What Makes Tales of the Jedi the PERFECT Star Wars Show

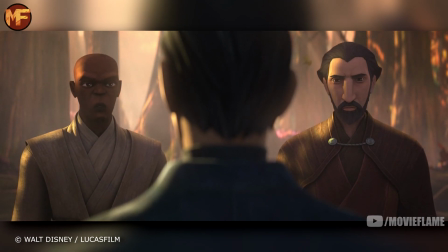3:47 Looking at his actual turn, there are so many points that highlight this,
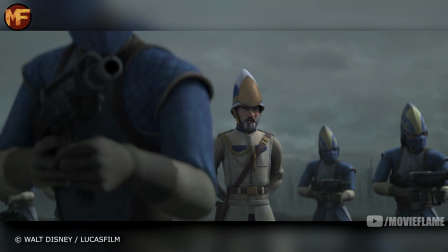3:51 and it's a slow progression his confrontation with the king is what started it all as the king says he serves the
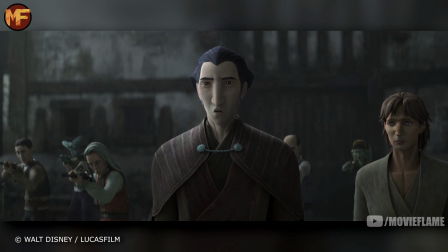3:57 senate but dooku says no he serves the people of the republic you
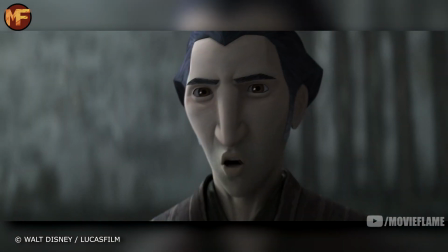4:01 serve the senate no we serve the
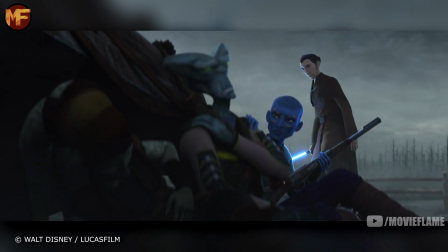4:06 people of this republic we then see the moment where he notices the people he just referred to hurting and with a close-up of his
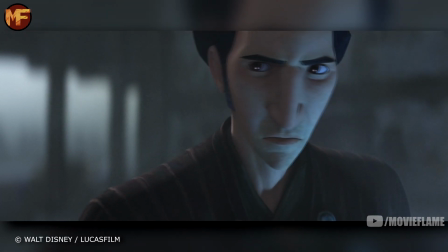4:14 face you can see the emotion where he decides to go dark the The fact that they were able to animate those emotions in such an obvious way is
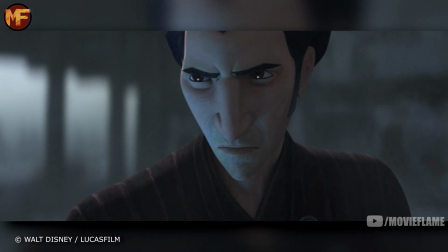4:22 also huge credit to the animators, and even more credit is due when you see the amazing detail of his lightsaber reflecting off his face.
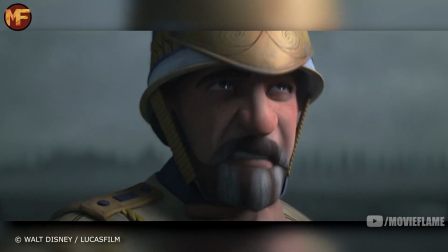4:30 Once Dooku goes dark, nothing can stop him, not even his apprentice, as he pushes Qui-Gon back.
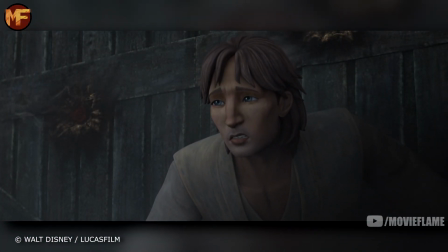4:36 Between the music, the sound effects, the animation, this scene was so powerful.
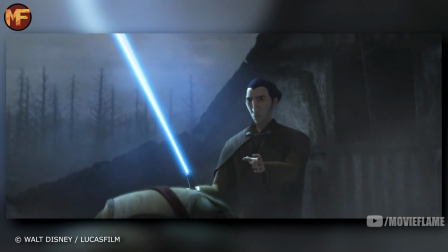4:41 Dooku then tells the king that his corruption is not acceptable.
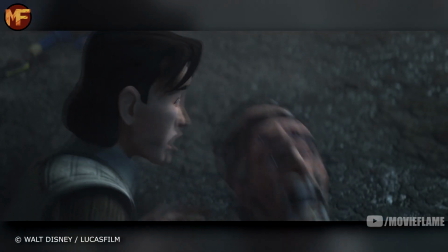4:49 but then when he snaps out of it you can again see the emotion on dooku's face but this time it was feared what he had just done after
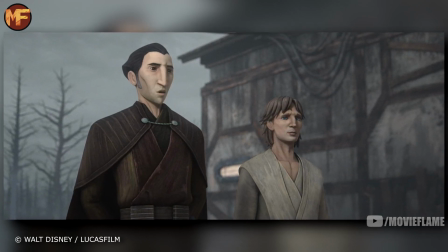4:58 it was all said and done dooku asks himself if any change will come of this i wonder if any meaningful change will come of this
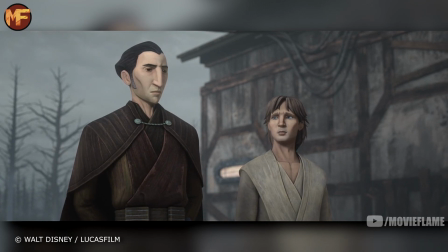5:06 and this is a brilliant line because we as an audience know it does not because nothing changes he will fall to the dark Darkside.
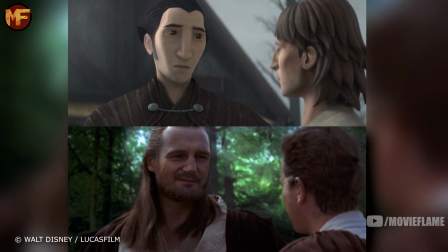5:14 At the end of this episode, we see Dooku say the same line to Qui-Gon that Qui-Gon said to Obi-Wan in The Phantom Menace.
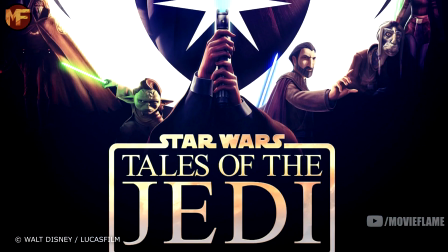5:25 I just love how much respect this show has for everything that came before it,
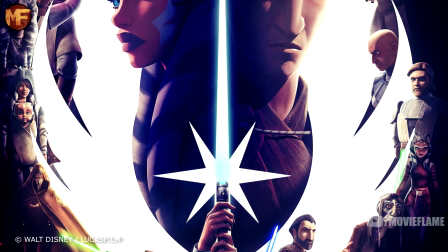5:31 and I'll continue to point out easter eggs as we go because I think it just really proves how much of a love project this was for Dave Filoni and his team,
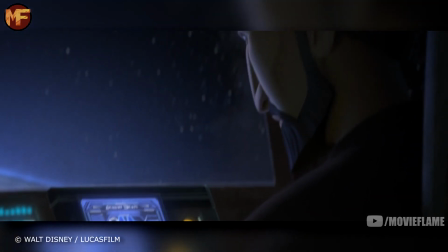5:38 which I think is a big reason why it's so good. In the next episode, we join Dooku, who was distrusting of the Senate from the get-go.
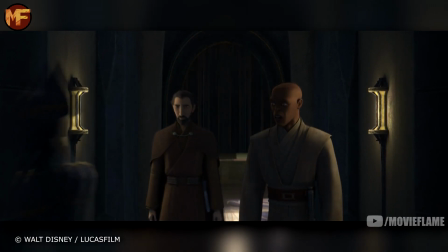5:45 And Senator Larrick's testimony isn't enough for you.
It's also fascinating to see him be the complete opposite of a young Mace Windu, which becomes even more important later,
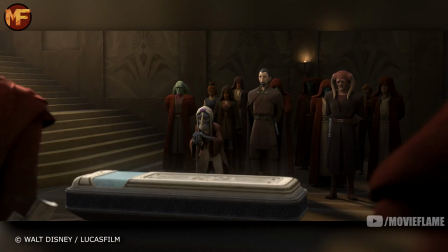5:54 as they go down separate paths, and this is perfectly represented at the funeral at the end.
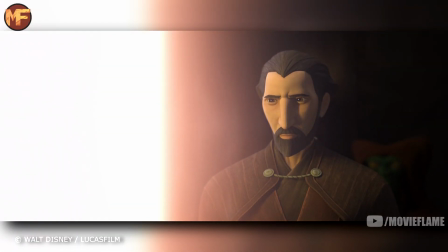5:59 The beam of light shines, and in one shot, Dooku is on the right of it, and in the next shot, Windu is on the left of the light,
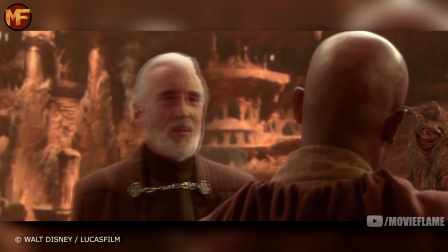6:07 foreshadowing their ultimate destinies on being opposite sides of the light. Seeing Dooku side with the corrupt guards is also very telling, as he agrees with them about the Jedi being lapdogs to the Senate.
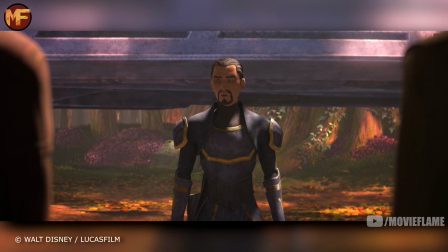6:18 Jedi claim peace, but mostly keep law and order for the rich and powerful.
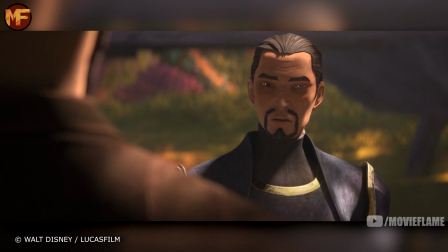6:23 These words alter not just his distrust for the Senate, but now the Jedi as well.